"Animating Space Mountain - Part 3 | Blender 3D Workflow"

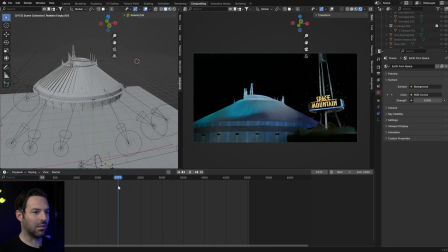It's a bit overwhelming, I know, to look at, but really you just take things individually.
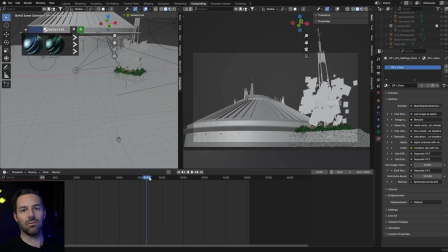At first I just had this. I had these particles floating around the sign, and I thought, oh, it'd be cool to have stars in the background and be really cool if the camera just like tracked in.
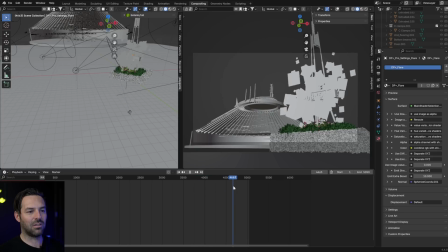Now this is before the dome even opened, so let's say the dome's not even opening. And the camera would just kind of track in, slowly track in, and then track back, and it would just loop.
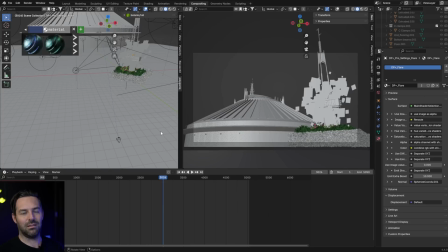But then I wanted to take it to another level, and that's when I got the idea of the dome also opening every couple minutes. that
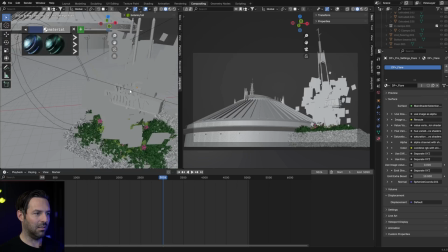really was the closer that I needed to really complete this scene and make it on another level. That
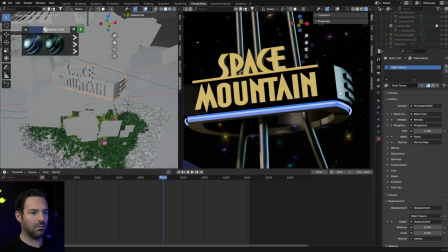When talking about the sign and the texturing, I used like aluminum, and then for these lights, again, this sign was built in plasticity.
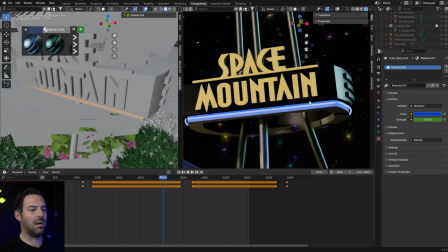Watch part 2 if you want to see a little bit of how I made this. But these neon lights were made using an emission, and the color here you can see.
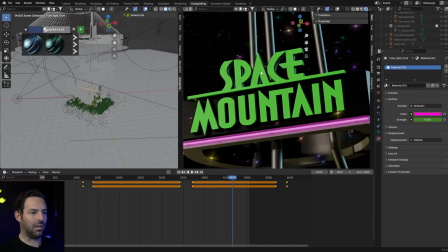And then as the camera tracks in, they're keyframed to change from that yellow to green and from that blue to pink.
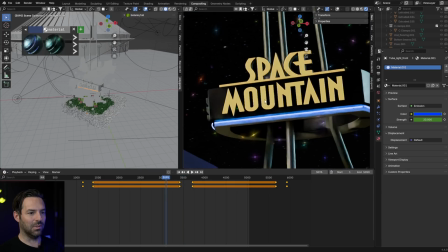And I thought that was cool. I was like, oh, what if the sign changes colors when, you know, the dome opens up, because those colors have been used before in the actual park.
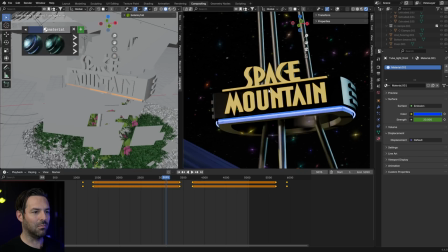It's just textured mostly using aluminum, and then, you know, emitting these.
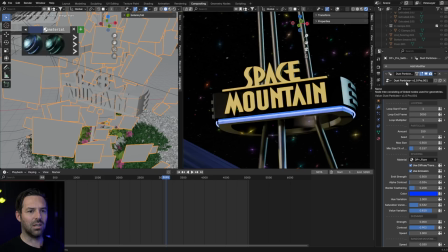And then the particles, that was an add-on that I found, Dust Particles version 1 Pro, if you want to look that up. And then you just play around with all these settings and get them to how you want it.
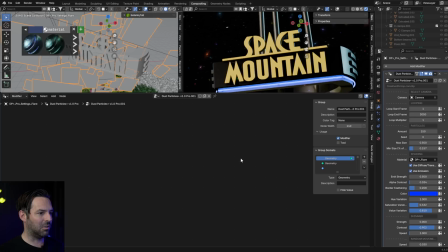And I'm so glad that these guys were able to do that, because if I go to the geometry node editor and I have these particles clicked, you'll see this is what they did right here, right? This is no joke. And I like how they break it down into like, okay, here's the movement section, here's the material sense.
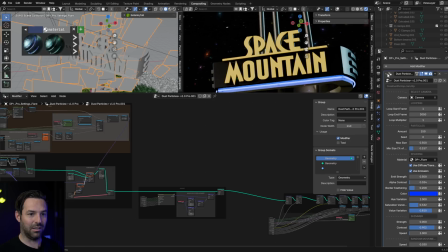Yeah, that just gives you an idea of how these particles are working. All these customizations were made under the modifier for them.
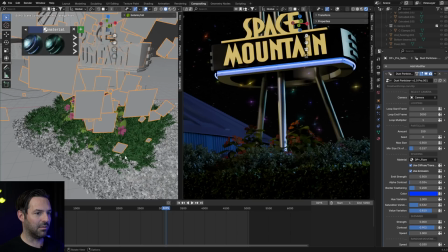I'll go back to the timeline and extend this back down. Below this sign, I'm using a add-on called Botaniq, and this is this drop down here,
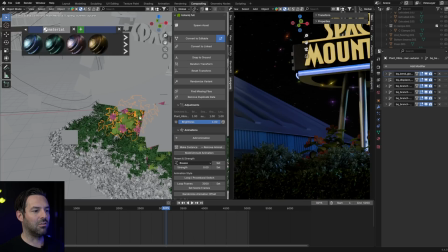and you can spawn different flowers and trees and easily animate them. Once you convert it to an edible, you can add an animation, set your breathe strength or wind.
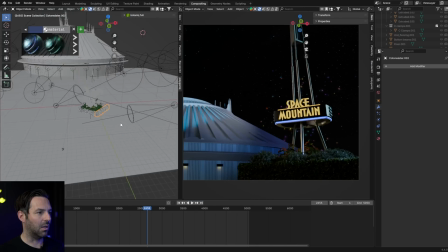I'll put a link to that add-on below, and it does help to have a powerful PC to do this stuff.
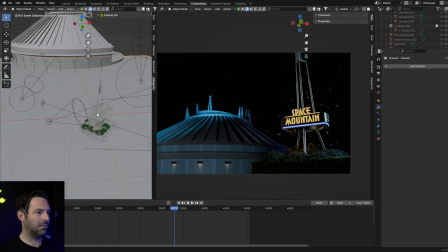What else can we talk about here? So I would say the lights are the other main thing.
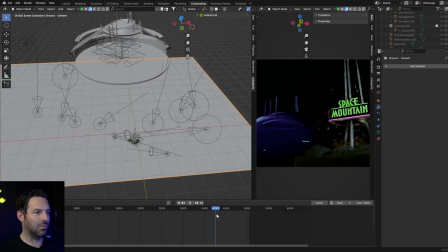We've got the camera movement that just kind of goes back and forth as the dome opens. You'll see this piece slides out from behind.
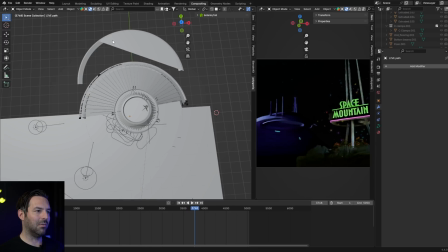This little trick there that nobody could really see. And that's just because when it opened up, I was really struggling with these vertices and getting this piece right here to go away.
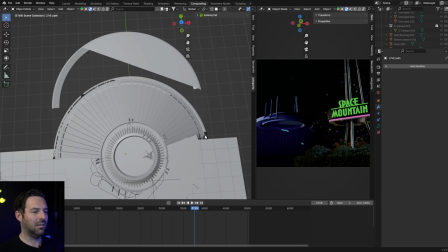When it was showing the inside, I didn't want this here, and I just didn't feel like spending too much time on it.
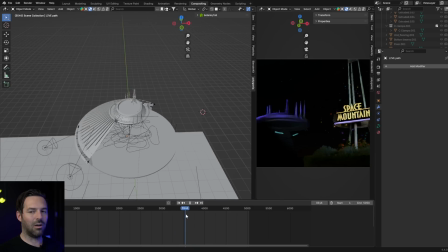So it's all problem solving. So I decided to come up with this trick where that just slides away, and then it slides back before it turns back, and you just never even notice that it's gone.
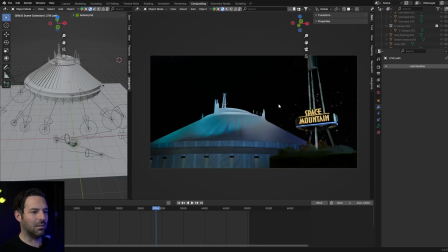So I have a lot of different lights here. First, I placed them how I wanted them for how the main scene would look, which is what we're looking at right now.
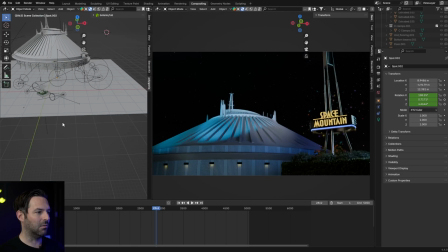I liked how it looked, and this is just how many lights it took to do it. You'll see there's some lights that just light up the sign as well.
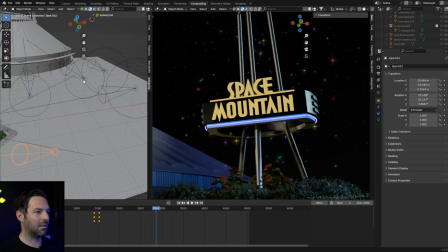Like this backlight here on this sign is coming from up here. Where's that one coming from?
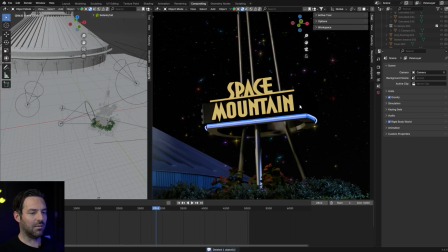Yeah, up here. So if I delete that, you'll see that backlight go away on the sign.
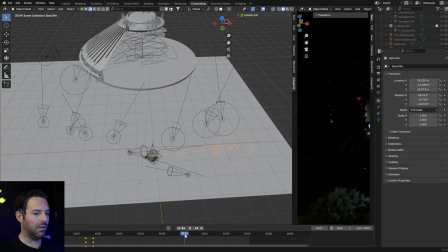As the dome opens up, over a 5,050 frame total sequence, at about 3,000 frames, I had the dome open up, and you'll see these lights sort of just pan up and away.
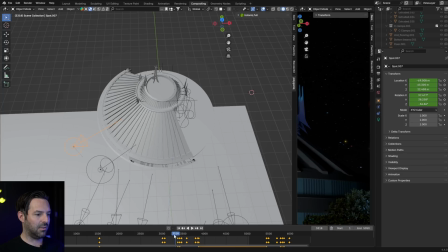This light is the one that you'll see kind of go to the back.
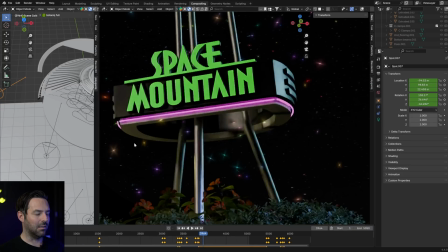These two are the main ones lighting up the inside that is purple. And then there's like one, I believe this is the one.
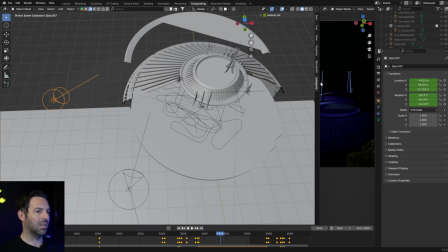Yeah, this is the one that shifts behind right here and becomes more of that hard-hitting backlight.
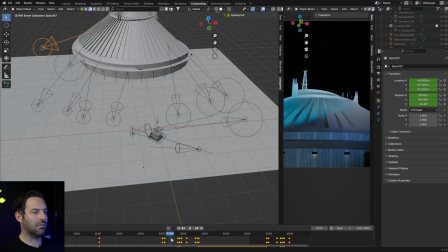Those are all of my lights. Then I decided, okay, this is really cool. Well, maybe I can make some sort of intro too.
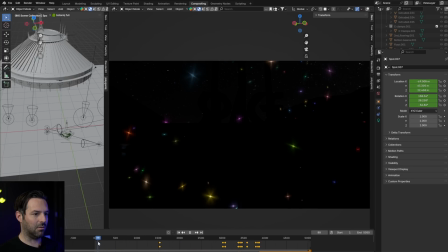Let's reveal this world. So I decided to have it start just on the particles.
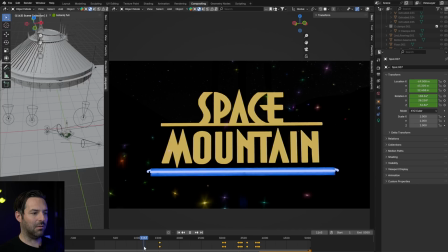Then the sign starts to light up. Space lights up, then mountain, then the blue light clicks on, and you're kind of like, what is this?
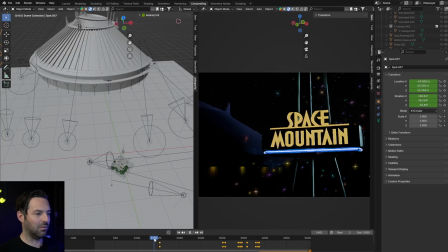This is our camera, and it's slowly tracking back into position.
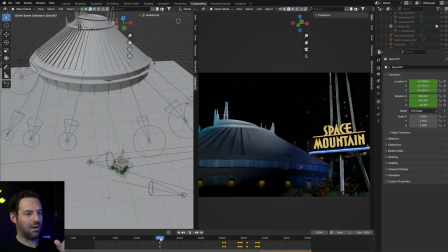As it's tracking back, the lights are moving down, and it's revealing the dome, and it's like, oh wow, okay.
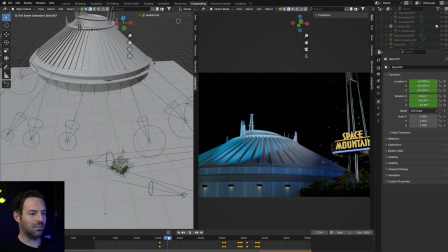We've got our Space Mountain sign here, and the dome, and the camera slides back into position.
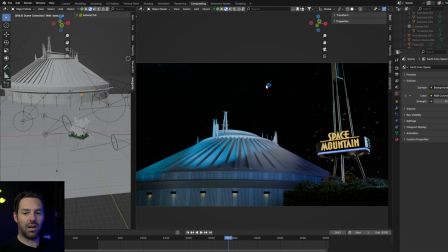I used an HDRI as my background.